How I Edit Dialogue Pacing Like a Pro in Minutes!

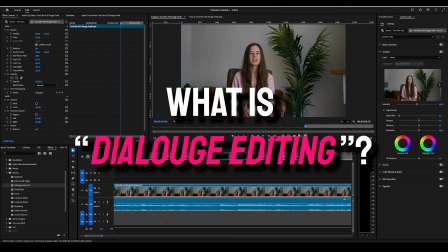Okay, so today I'm going to show you guys what dialogue editing is.
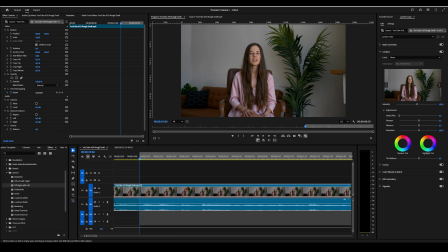Dialogue editing is part of the process that I make before I make any color correction. As you can see here is raw. This is exactly how my client sent me the footage. She's already cut out all of her mess up, so she already compiled me all the A-roll.
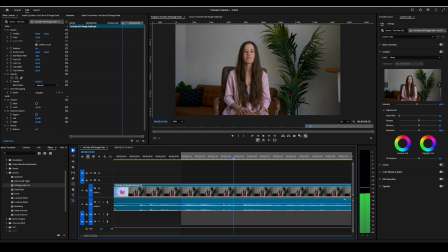A-roll is the talking clips here.
Ideal time frame is going to be 6 to 12 months before desired conception. My name is Julia.
Okay, as you see here, there's a cut.
Conception. My name is Julia.
But not just that, but the pacing, she cuts right from here into her introduction.
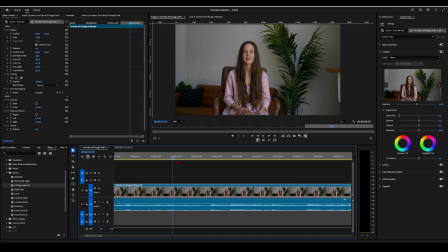12 months before desired conception. My name is Julia.
That doesn't give enough time for the audience to truly sink in what's being said. So I'm gonna make a cut right there. Exactly where her cut is, just right there.
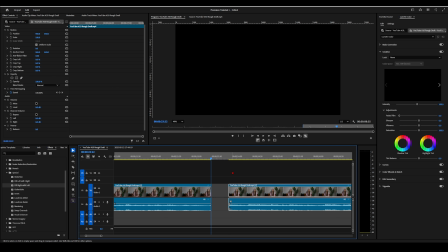But I'm gonna bring this over about to here, so there's enough breath between the information she's giving and her introduction.
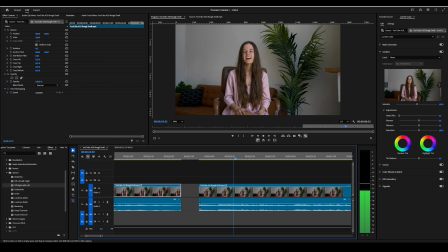To 12 months before desired conception. My name is Julia.
Now, as you can see, there's enough breath there. So I'm gonna bring this audio out a little bit. I'm gonna fade it in.
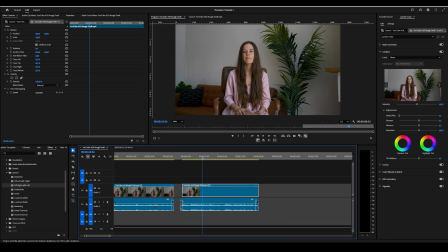Conception. My name is Julia.
Okay, so let's go back and from a little bit closer so we can kind of get into the groove.
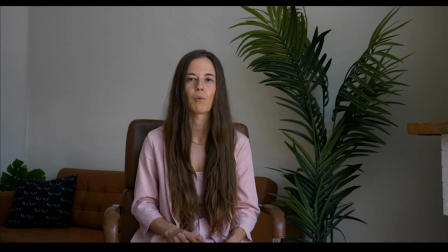Ideal time frame is going to be 6 to 12 months before desired conception. My name is Julia.
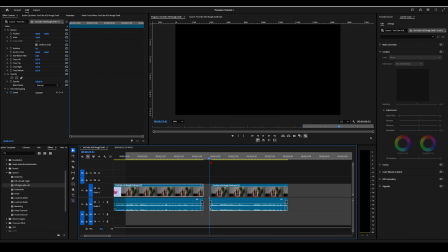Okay, but now we have a black screen here. So this is whenever we have to cover it up with something. This is when B-roll comes in handy. Okay, and we're gonna skim through the perfect moment.
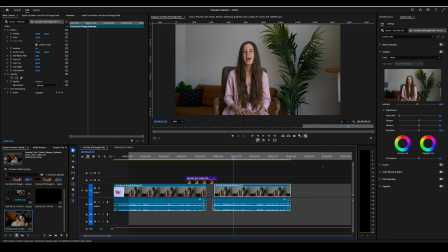Now that black space has been filled in.
Time frame is going to be 6 to 12 months before desired conception. My name is...
And that is why B-roll is important.
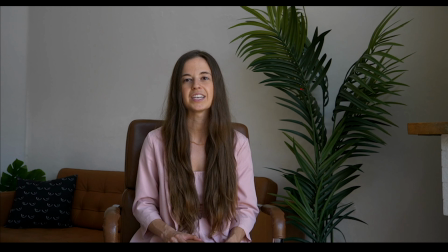Every time there is a cut, I have to cover that up with B-roll and enhancing the pacing or engagement.